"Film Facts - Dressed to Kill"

That's the whole way of building a sequence using a very basic element of cinema, which is following a beautiful woman around.
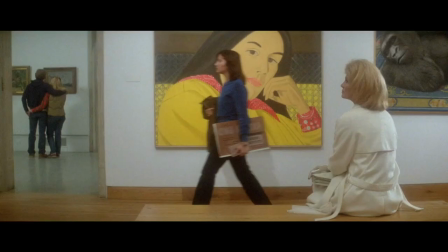253s
You can watch her walk, watch her look, and when you're in a museum you get a lot of things to look at.
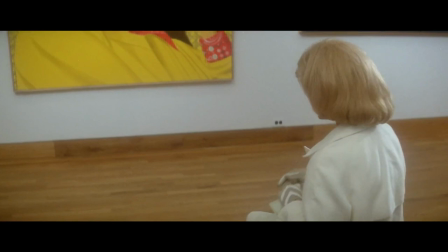260s
You put a character in a position and then you have them look in various ways,
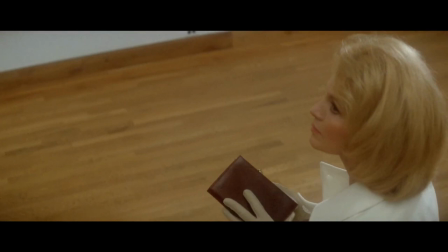265s
so the audience gets very acclimated to the geography of the location.
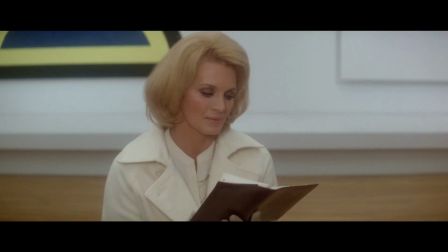270s
Geography is very important when you're setting up a suspense sequence because you've got to know where things are.
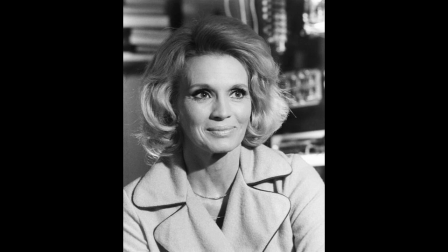279s
Despite playing a major role, Angie Dickinson only has 30 minutes of screen time.
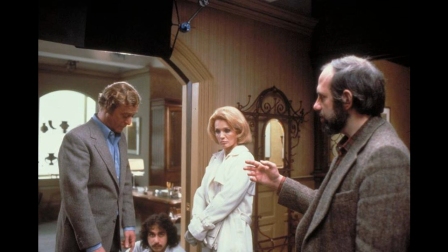283s
I always had the idea like Psycho to have the movie star get bumped off,
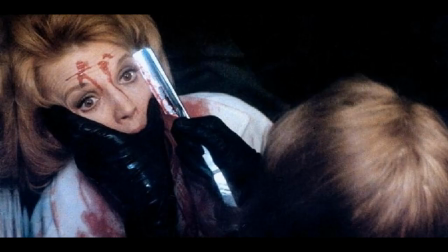289s
you know, 20, 30 minutes into the movie. It's a great idea to work for Psycho.
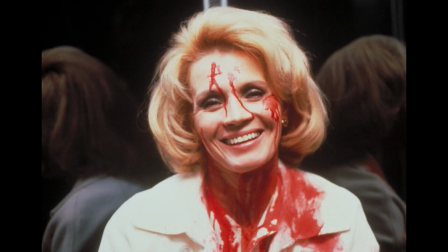297s
And I thought, well, how can I do that? And I was fortunate to meet Angie at a film festival in Montreal, so I had this image of her character and then the audience getting
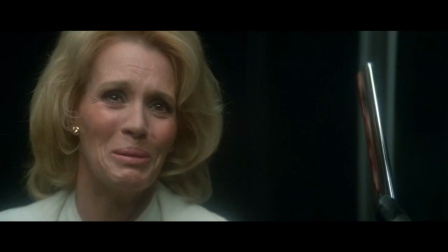311s
involved in her particular dilemma and killing her 30,
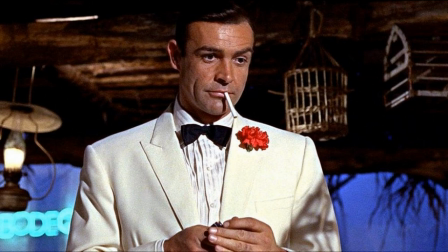318s
40 minutes into the movie. Sir Sean Connery was offered the role of Dr. Robert Elliott by writer and director Brian De Palma,
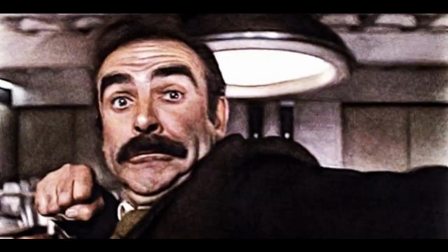325s
and was enthusiastic about this, but declined on account of previously acquired commitments.
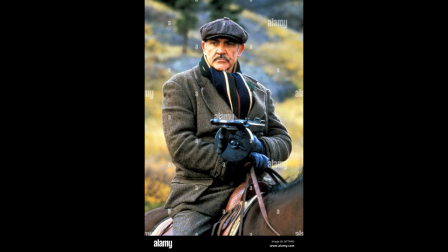330s
They worked together on The Untouchables, for which Connery received an Academy Award for Best Actor in a Supporting Role.
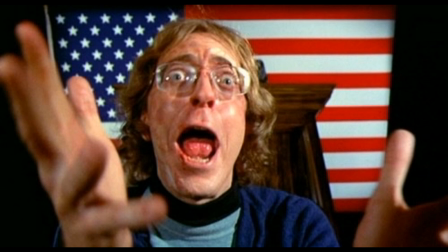337s
William Finney is a regular in writer and director Brian De Palma's movies. He was known for being an odd villainous-looking character with a haunting voice.
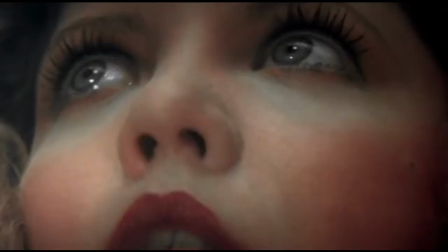345s
De Palma uses only his voice in this movie as Bobby, Dr. Robert Elliott's alter ego when in drag.
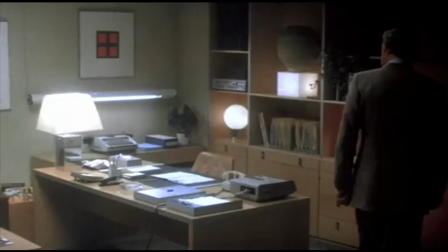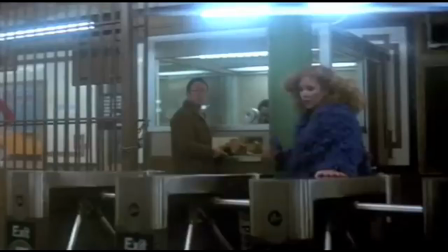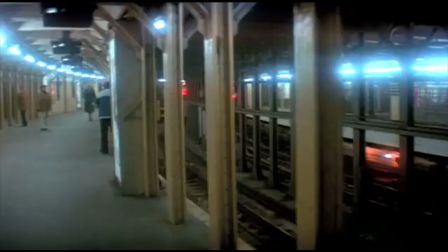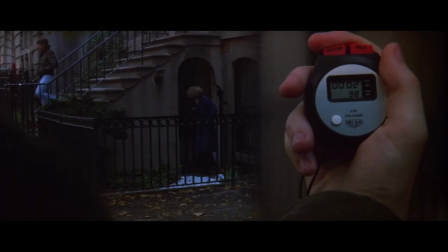367s
As a young man, at his mother's urging, Brian De Palma followed his father and used recording equipment to try and catch him with another woman. That incident inspired this movie.
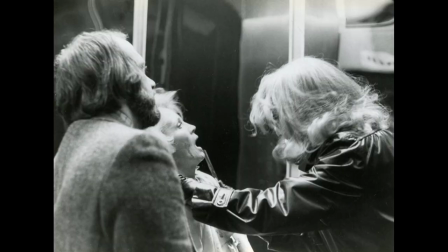379s
Michael Caine tells in his biography that director De Palma was a brilliant filmmaker but showed very few emotions with the actors and the crew.
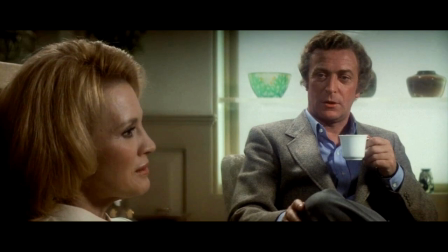386s
Angie Dickinson, Nancy Allen, and Keith Gordon all praised Michael Caine's generosity and professionalism as an actor on this film.
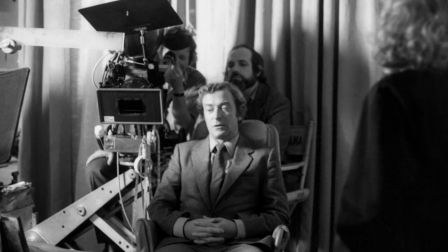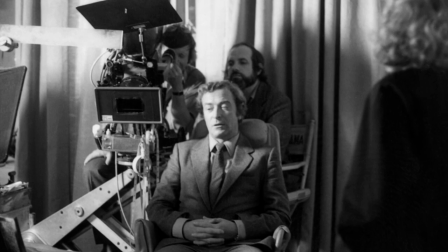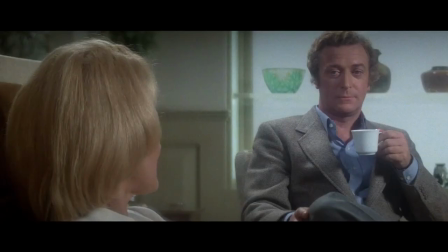He's so classy and has such authority. I mean, when Angie first goes there, you feel like, oh, this is somebody who really is taking care of her. You know, she's not taken care of at home. She's not, this is a real caretaker.
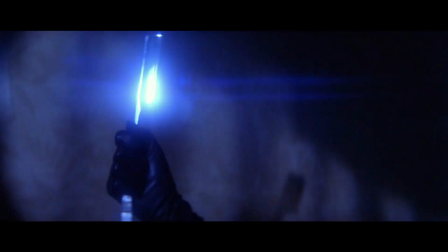428s
The whole idea of dressing up as a woman, you know, he thought it was a great kind of joke and he quite enjoyed it.
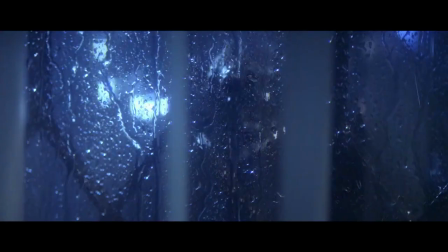434s
But I think we only dressed him up once in the last scene when he gets shot.
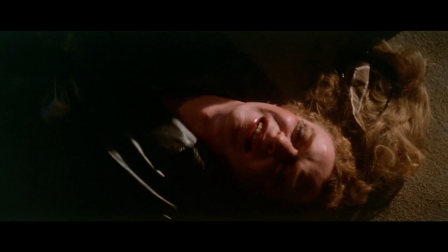441s
I'll never forget seeing him in that outfit. It was quite amusing.
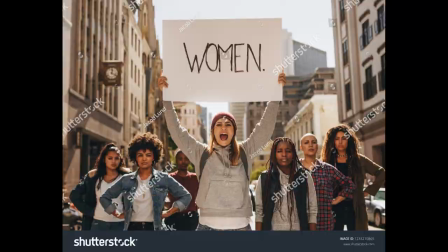452s
Controversial for its time, the National Organization of Women organized a protest for this film, which only boosted ticket sales.
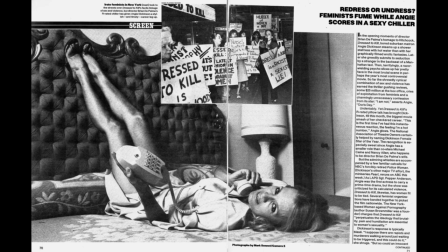460s
Well, Dressed to Kill, again, was very controversial because we were in the midst of the women's liberation movement, violence against women,
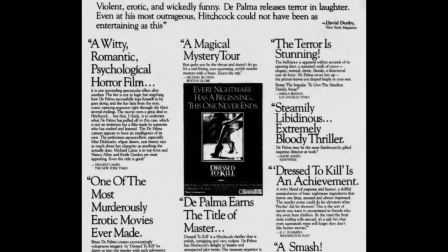470s
had a very grotesque murder in it, and it got picketed. but it was successful.
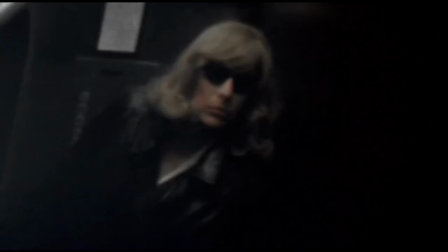479s
Somehow it transcended that.